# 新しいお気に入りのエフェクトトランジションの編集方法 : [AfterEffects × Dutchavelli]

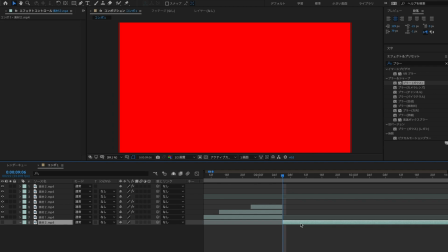[4:13]
次に今重なった部分を消去して後ろをつなげて見えるようにしておきます
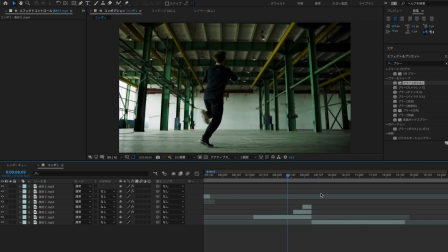[4:21]
そうすることでマスクがかかったフリーズの状態から通常の映像に動き出すこのような編集が可能になりますでは最後にここに対してアンカーポイントを調整して
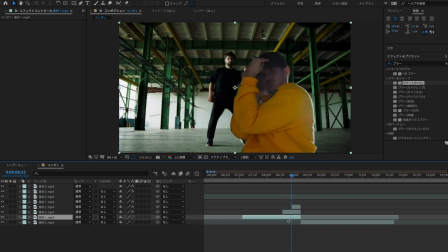[4:34]
人がかかったときここに少し揺れのエフェクトを編集していきます
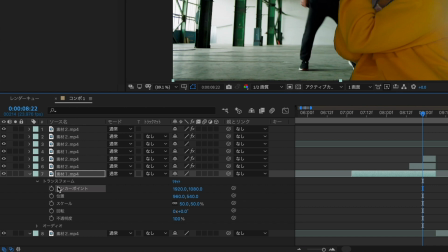[4:40]
まずこの一番下のダンスの素材この素材のアンカーポイントの時計を選択して
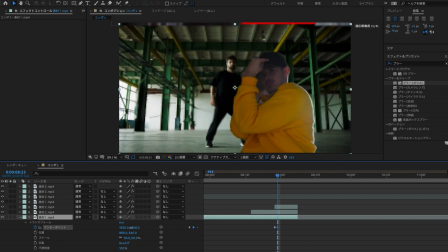[4:45]
一つ進めてアンカーポイントを調整このように少し後ろの背景が出てしまうので
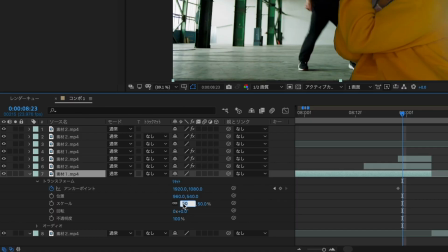[4:53]
その場合はスケールを大きくしておきましょう
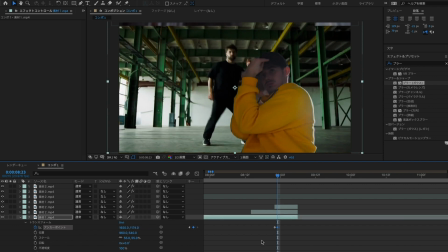[4:58]
そして1フレーム進めて調整と1フレーム進めてもう一度調整
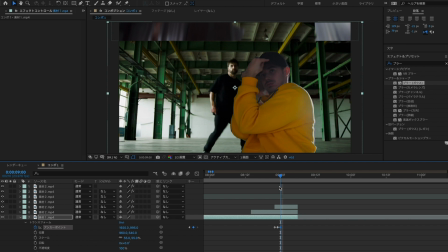[5:06]
今回は縦揺れを表現したいのでこのように縦の値のみをいじっています
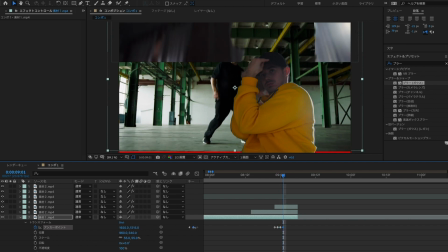[5:13]
こうでもう一度調整と
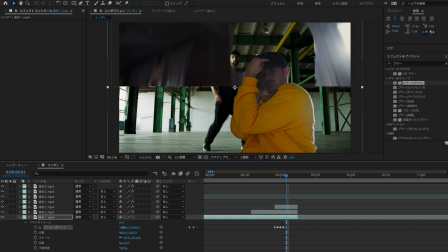[5:18]
進めてこうで調整
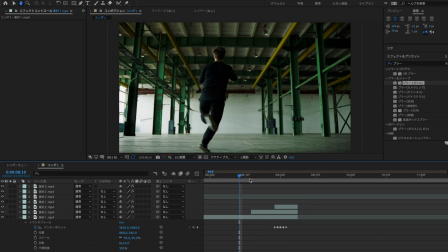[5:22]
そうすることで揺れがドンとなるようなリズムが生まれた編集が完成になります
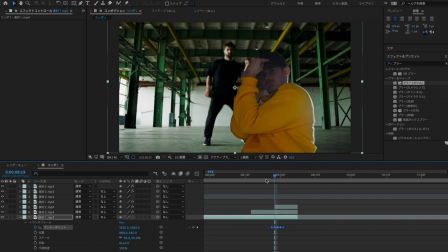[5:31]
いいですねできたら少し秒数を調整して
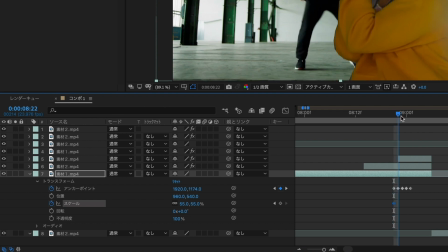[5:38]
いいですねこの縦揺れとマッチできてますねできたらスケールも少し調整して真ん中で少しだけ上げておきます
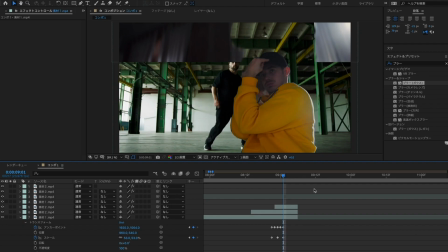[5:47]
でもう一度下げるとそうすることで縦揺れプラス前に
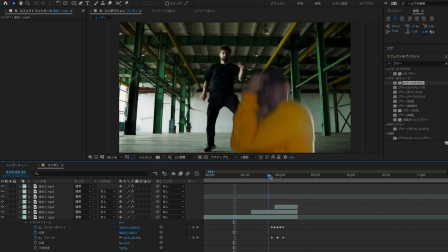[5:55]
ドンと出てくるような編集が完成となります
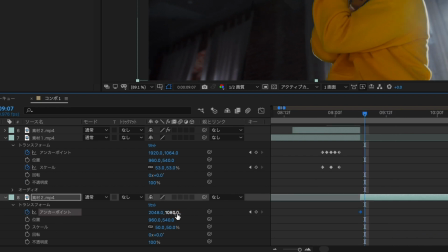[6:02]
じゃあこの後ろの方も素材を調整していきますアンカーポイントを選択して同じくずらしてしまうと後ろが見えてしまうのでその場合はスケールを調整しておくとそしてアンカーポイントの右側縦軸のみをいじります
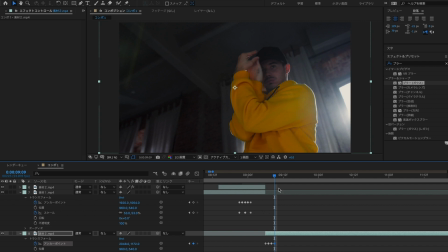[6:20]
1フレーム進めてもう一度調整とここの値は皆さんの映像を見ながら調整してくださいそうすることでドンと目に出てきたり縦揺れが表現できる編集が可能になります
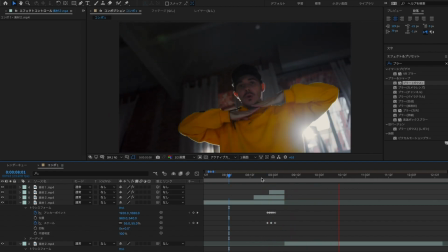[6:40]
いいですねこれで一度映像を見てみますいいですね非常に綺麗につながった編集が完成となります
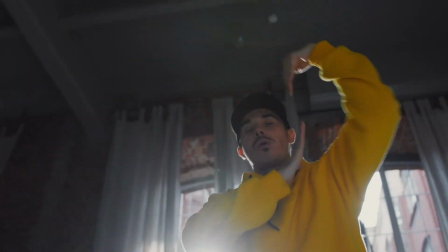[6:49]
今回はエフェクトトランニションとしてこのようなミュージックビデオでよく使われる編集方法をご紹介してみましたぜひ皆さんもお試しください今日も最後までありがとうございましたまた次回の動画でお会いしましょうありがとうございました